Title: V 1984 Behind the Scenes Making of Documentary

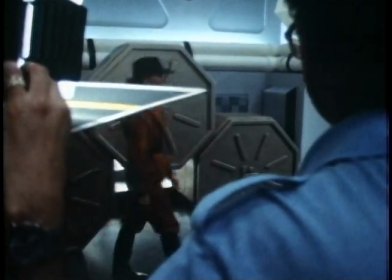Background. Come up. Got it.
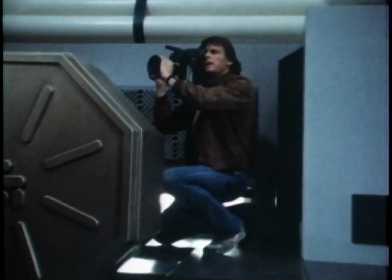Feel the air. Lean back a little bit.
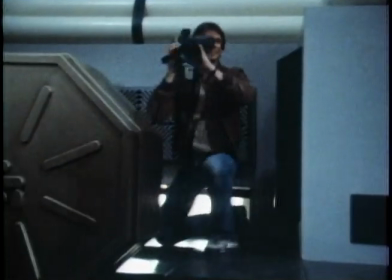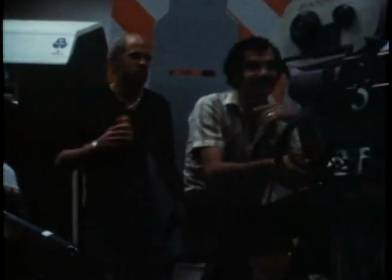Jeez. Print that. Let's do one more. Who sent that background person through?
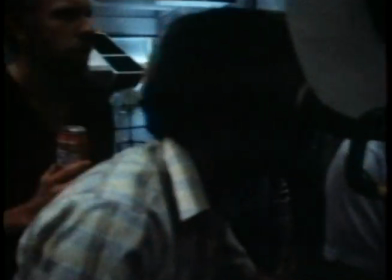What a dragon is to bring this stuff all the way up here to dump it out in the atmosphere. What a waste of time bringing all these chemicals up here and dumping them out.
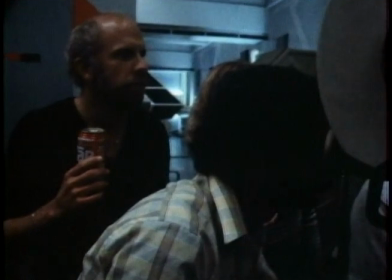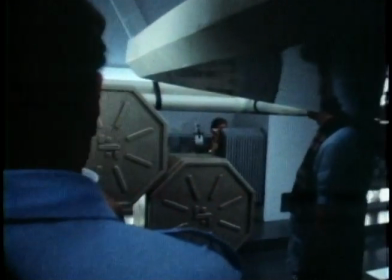And ducking through the cage.
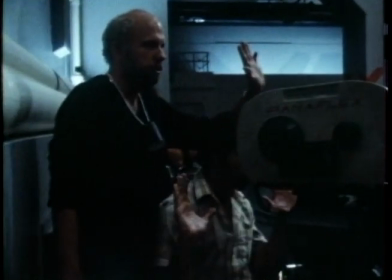How fast was the zoom? It was about 1, 2, 3, 4. Right. Okay, good.
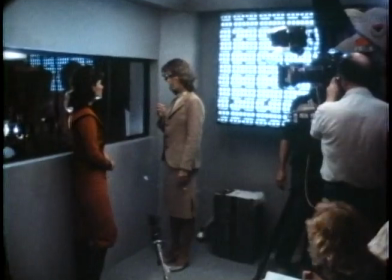Print it. Let's go around, guys.
They'll be contained within cryogenic tanks.
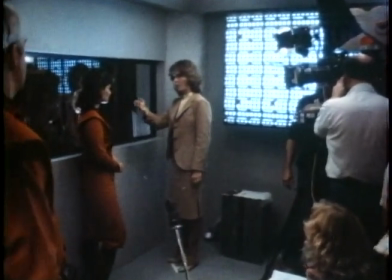Cryo. Cryo? Yeah.
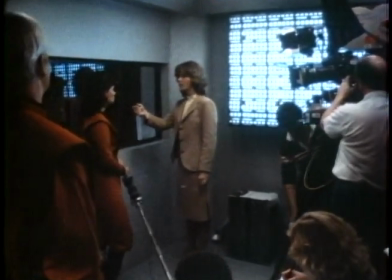Cryogenic tanks, super cool, for maximum efficiency in storage. Well, now you also mentioned living quarters for the crew.
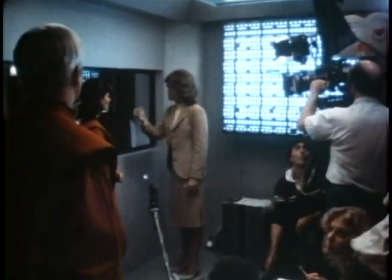How many are there on each ship? It varies.
Richard, come on in.
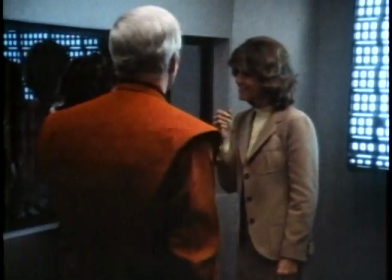Can we talk to some of them? Oh, you will, Christine. Right now?
Here again.
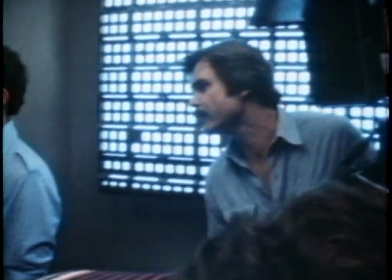It's too hot. Gotta go around to our crew right here. It's got a backlight and we'll go back in your face.
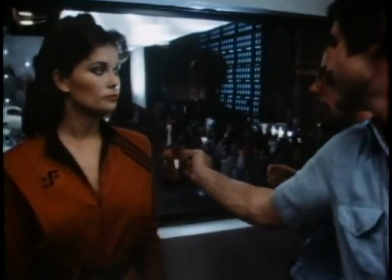Okay.
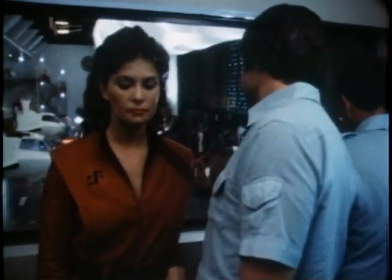Doug, how's that? One more. It's too high.
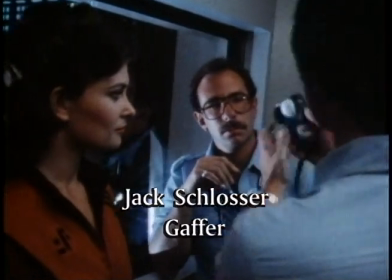3D4. Okay. Good. It's for 3D.
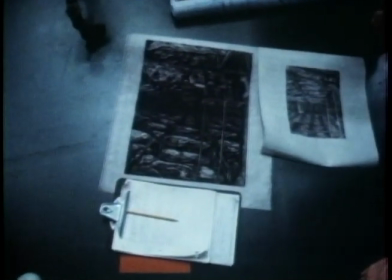Okay. The idea of the curve, which is great because it follows the curve of the mothership, right, and all of that. It just reflects all that.
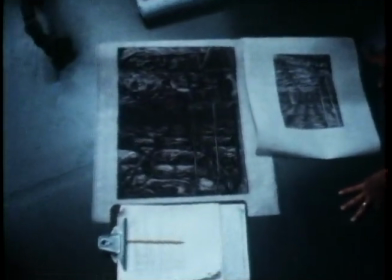Yeah, yeah, but now, but can we get them so that they're bigger in the foreground like they are here?
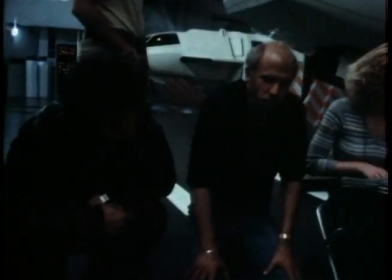So that when, if he comes in, then, and it's dark, and we all we see is this intestine-like thing around him.
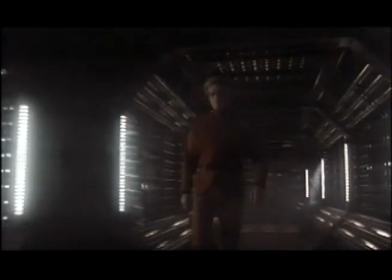We don't know what it is, and we light it with so that it's damp and shiny and scary.
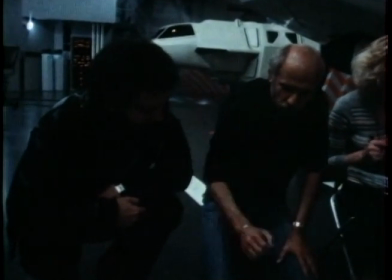Mm-hmm. And then he gets up to here, and the lights come on. Martin turns the lights on, and we see all of these.
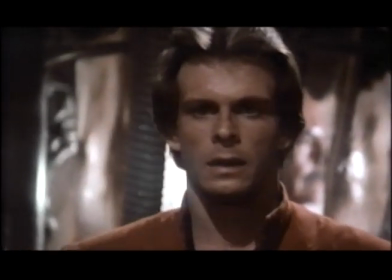Mm-hmm. He reacts, still not sure what it is, and then I cut into the closer angle when the lights come on in the very foreground here at the end,
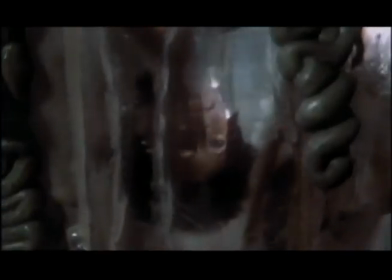yeah, and he sees what they are. And then for the reverse, I just cheat him over against one way or the other.
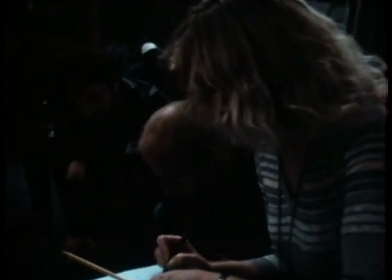Mm-hmm. Or I can reverse right into here. Mm-hmm. Yeah. So if Donovan's here, looking at Quentin, let's say here,
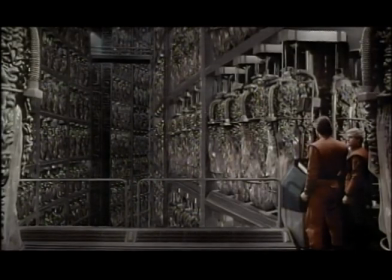facing that way, then I can come around this way and have more cocoons behind him.
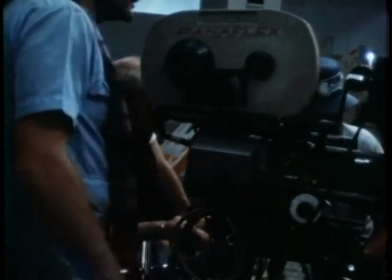Right. Can it go up stage, or is that what the problem is?
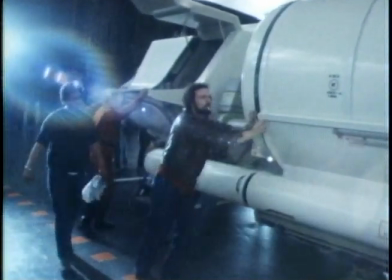No. There we go. They win. Keep going.
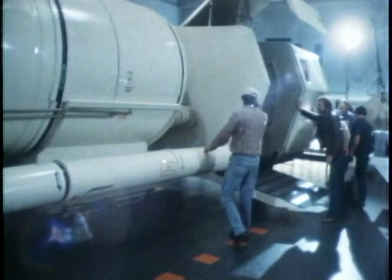Another foot, Sal. Three. Look out for that junior.
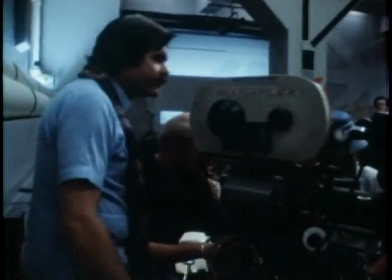That's good. Move that a little bit to my right. Camera right.
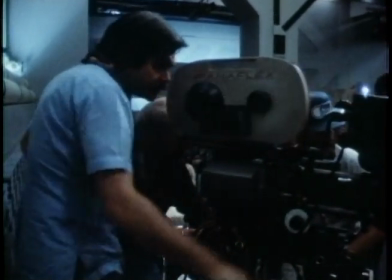Which one? That last one on the left side. Junior.
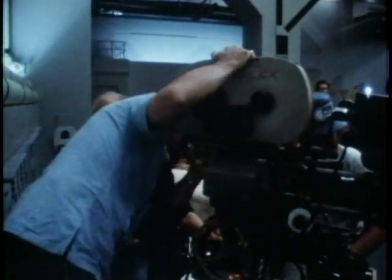I'll tell you how. Wait. Where do we get some people in there?
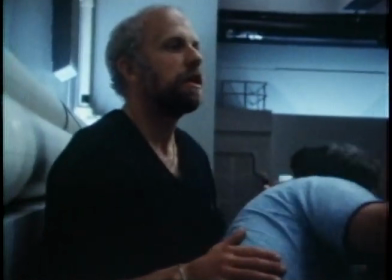Can we see first team standing there? Yeah. How are they going to do? Watch this. First team! Height in 185, and we see their feet.
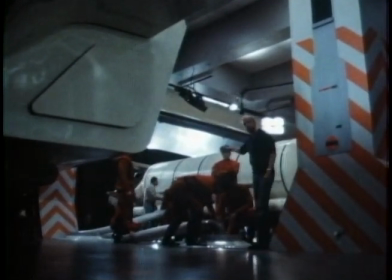We got Denny, hold it right here. Denny, you got Denny's head height? In 185, you got it.
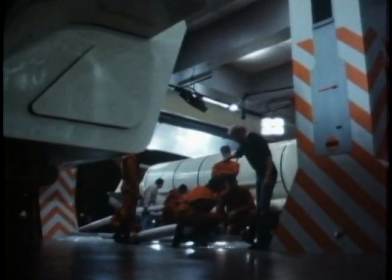Great. Can I? It's great. Okay. Let's go, or we have to sit here through another one.
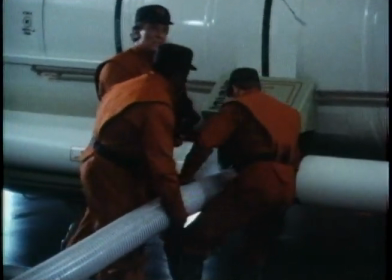And things frozen on the clock there.
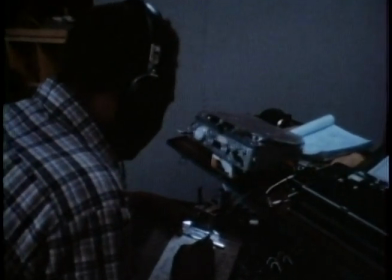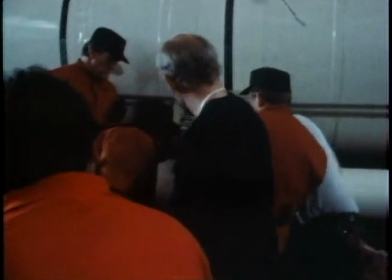Love it when you wiggle it back and forth, David. Yes. I think the story, more than anything, is a human story. I mean, more than what the trailers are saying, and more than what the promotions are saying.